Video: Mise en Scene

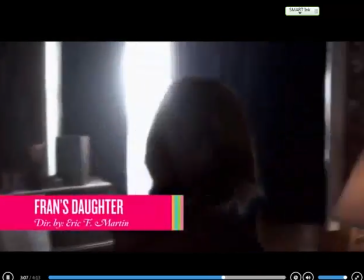12:24 And check out Fran's Daughter from director Eric F. Martin, a film that played South by Southwest in 2011.
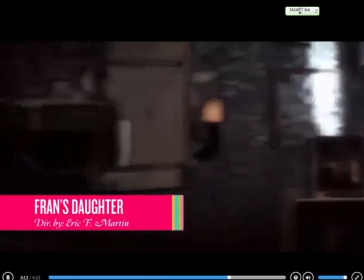12:31 This is a drama that takes place in one cramped location and is entirely dependent on dialogue, but Martin amps up his visuals in other interesting ways by perfectly utilizing production design.
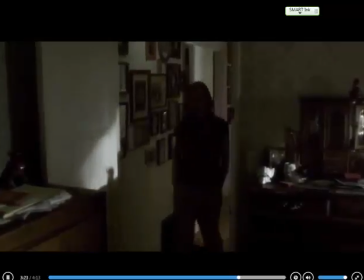12:41 The furniture is well chosen, to be sure, but beyond that, check out the wallpaper.
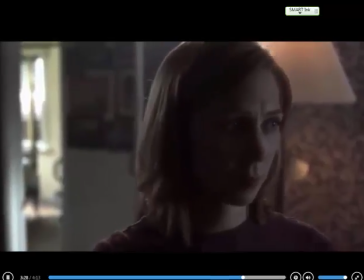12:46 It's subtle enough to not be distracting, but it really cultivates a strong visual world.
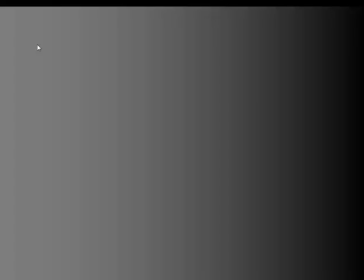12:51 We have just learned about the elements of design of a film. In the next lesson, we will look at composition.
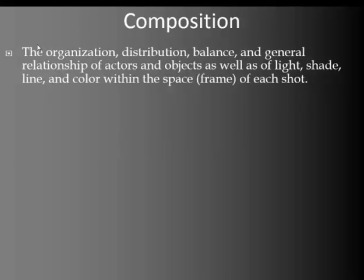13:03 Composition is the organization, distribution, balance, and general relationship of actors and objects, as well as of light, shade, line, and color within the space or frame of each shot.
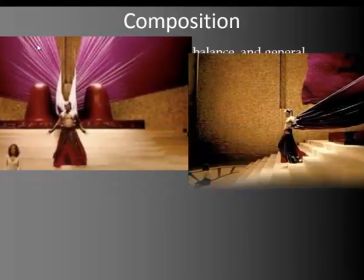13:17 In both of these shots, the composition says a great deal.
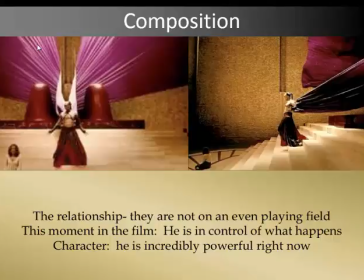13:23 Having Jennifer Lopez on the ground and him on the steps above her tells us something about the relationship. They are not on an even playing field. In both of these images, he is in the center. He is the focus of both shots. This tells us he is in control of what happens.
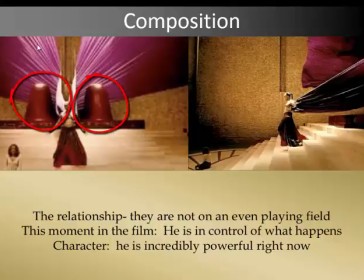13:41 In the first shot, he is between the 2 red pillars and between his giant wings in the center of the frame. In the second, he is also in the center of the frame. The line down the center of the wall points right at him. Again, he is in control of what happens. He is the focus.
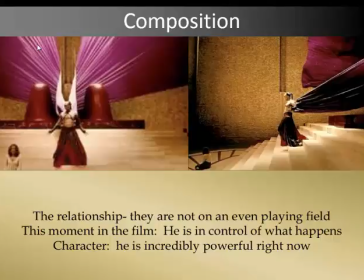14:01 It also lets us know about his character, that he is incredibly powerful right now. Notice that what I'm talking about is the arrangement of the objects and their relationship to each other. This is what we look at when we look at composition.
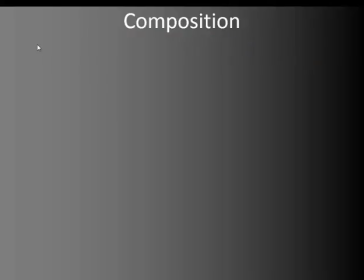14:16 The 2 aspects of composition that filmmakers must visualize and plan for each shot are framing and kinesis. Framing is what we see on the screen. Kinesis is what moves on the screen.
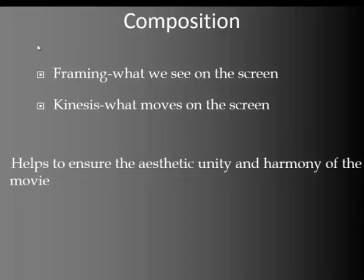14:32 Composition is important because it helps us to ensure the aesthetic unity and harmony of the movie, as well as guide our looking.
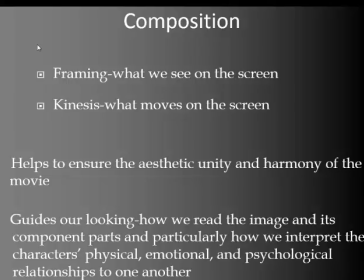14:41 How we read the image and its component parts, and particularly how we interpret the characters' physical, emotional, and psychological relationship to one another. We will now look at framing, what we see on the screen.
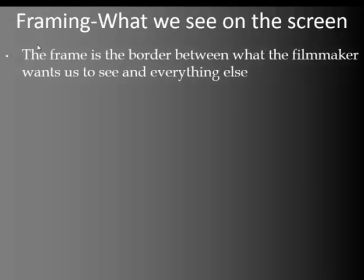14:56 The frame is the border between what the filmmaker wants us to see and everything else. Because the frame is always moving, it is an important and dynamic visual element. Framing implies point of view, or POV, whose eyes the camera is looking through.
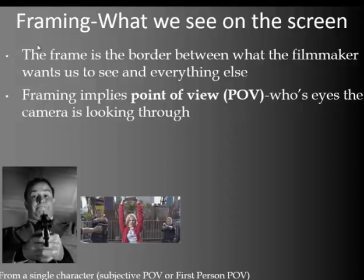15:13 Subjective POV, or first-person POV, is the point of view from a single character. It's almost as if one of the characters was holding a camera and were watching it from their perspective.
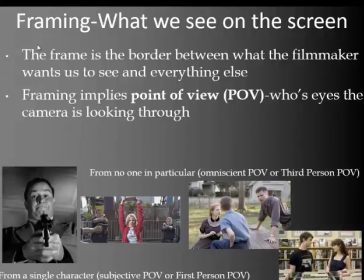15:25 Omniscient POV, or third-person POV, is a point of view from no one in particular. It is not taking the point of view of any characters in the film. It's almost as if there's an invisible presence there, recording the event.
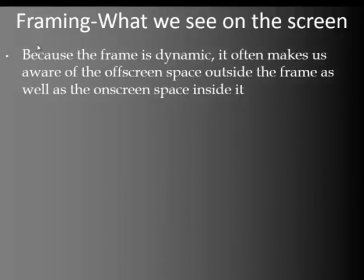15:40 Because the frame is dynamic, it often makes us aware of the off-screen space outside the frame, as well as the on-screen space inside it. As the frame moves, it presents on the screen details that were previously off-screen.
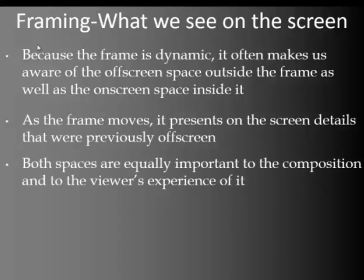15:52 Both spaces are equally important to the composition and to the viewer's experience of it.
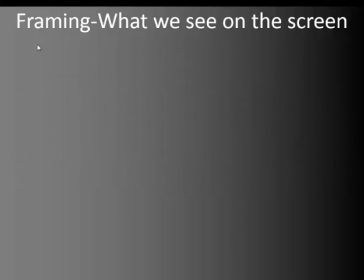16:00 We will now discuss two different types of frames: closed frame and open frame. A closed frame is a frame that depicts a world where characters are limited by powers outside themselves, such as fate, social, educational, and economic background, repressive government, etc.
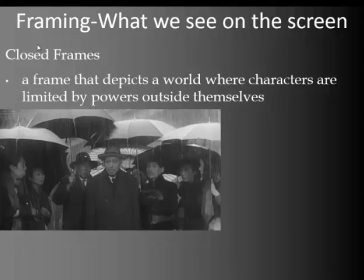16:20 In the Kurosawa film Ikuru from 1952, the main character here is trapped not only by his cancer diagnosis, but also by his failures and outside pressures.
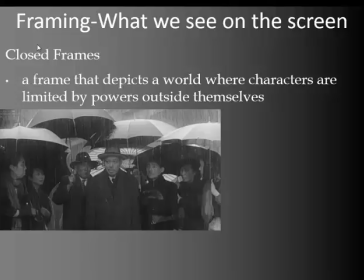16:32 This frame shows his entrapment by being surrounded by rain, people, dark colors, and umbrellas.
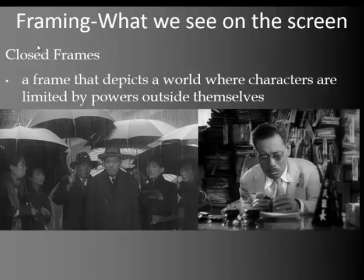16:39 In this frame, from the same film, the same concepts are reinforced, but this time he is surrounded by books and a tight space.
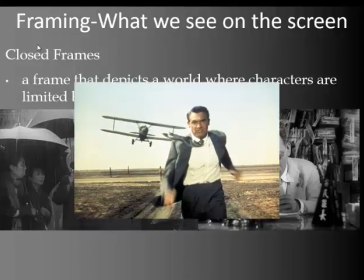16:49 In North by Northwest, the main character is trapped, even though he is in a wide, open, vast space. Wherever he goes, the plane will get him.
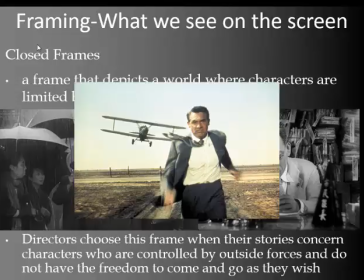16:58 Directors choose this frame when their stories concern characters who are controlled by outside forces and do not have the freedom to come and go as they wish.
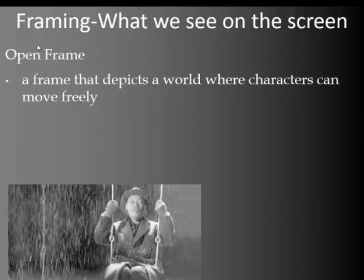17:07 An open frame is a frame that depicts a world where characters can move freely. At the end of Ikuru, when the main character achieves his main life's goal,
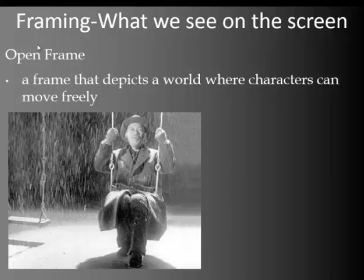17:16 the frames change to open, revealing his newfound freedom. He is finally free to do what he wants.
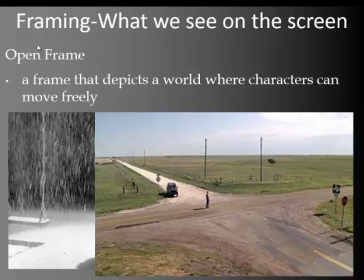17:24 In the final scene of Castaway, Tom Hanks finds himself with unlimited choices as the expansive plane surrounds him.
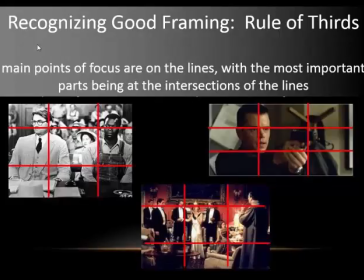17:33 So how do you recognize good framing? A good way to remember is the rule of thirds. The main points of focus are on the lines, with the most important parts being at the intersection of the lines.
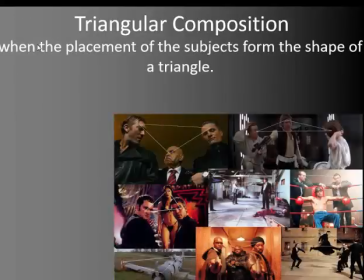17:48 Triangular composition occurs when the placement of the subjects form the shape of a triangle, sometimes to create depth, other times to break up the image for variety in spacing and position, and often to create a connection or relationship between the different subjects.
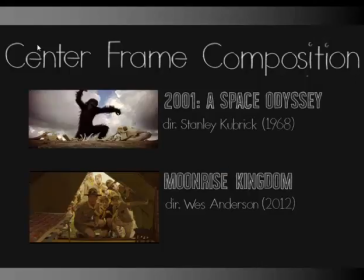18:09 Center frame composition is when the subjects are in the center. Pretty self-explanatory. We will later discuss in more detail the cinematography of both Stanley Kubrick and Wes Anderson, both of whom use central frame composition in very different ways. Let's look at kinesis, what moves on the screen.
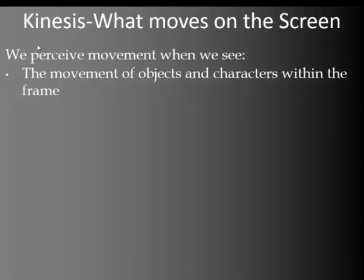18:29 We perceive movement when we see it, the movement of objects and characters within the frame, or the apparent movement of the frame itself. Of course, all movies move, but some move more than others, and differently. The kinetic quality of many movies is
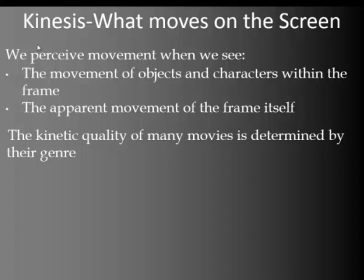18:48 determined by their genre. Action, cartoons, and comedies tend to include more and faster movement than do love stories or biographical films. So which is better, more or less movement? It depends on the relationship with the narrative and the mise en scene.
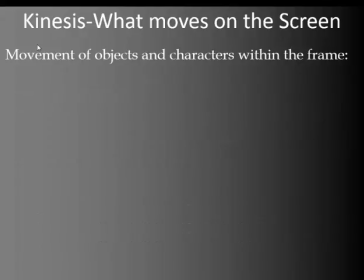19:06 Movement of objects and characters within the frame. Objects can move across the frame in a horizontal, diagonal, vertical, or circular pattern, from foreground to background, and from on-screen to off-screen.
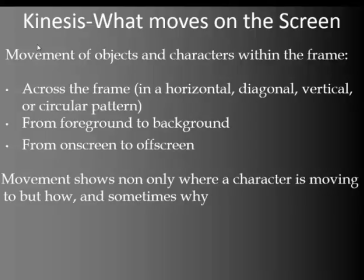19:23 Movement shows not only where a character is moving to, but how and sometimes why. In analysis, pay close attention to how and why objects move and what they tell you about the story.
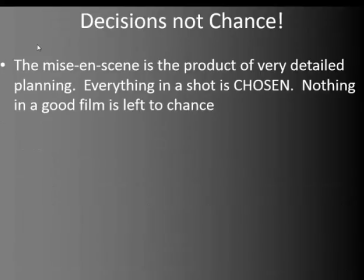19:37 Decisions, not chance. The mise en scene is the product of very detailed planning. Everything in a shot is chosen. Nothing in a good film is left to chance. Mise en scene happens because directors and their creative colleagues have envisioned it.
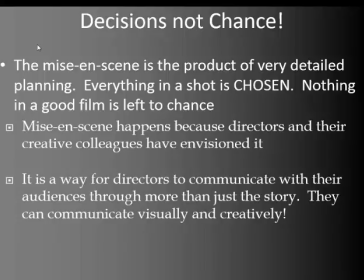19:53 It is a way for directors to communicate with their audience through more than just the story. They can communicate visually and creatively. For these reasons, it is incredibly important that you know how to analyze the look and the feel of the film.
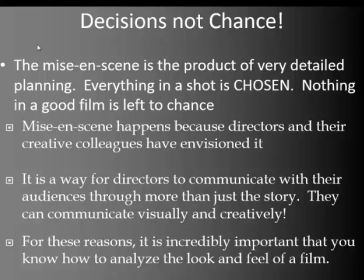20:08 Some of the elements that we talked about today, we will review and discuss a bit differently when we talk about cinematography in our next lesson.
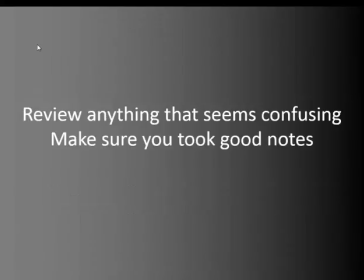20:15 This concludes our lesson on mise-en-scene, which is separated into design and composition. Make sure that you review anything that seems confusing and that you took good notes. Have a good day.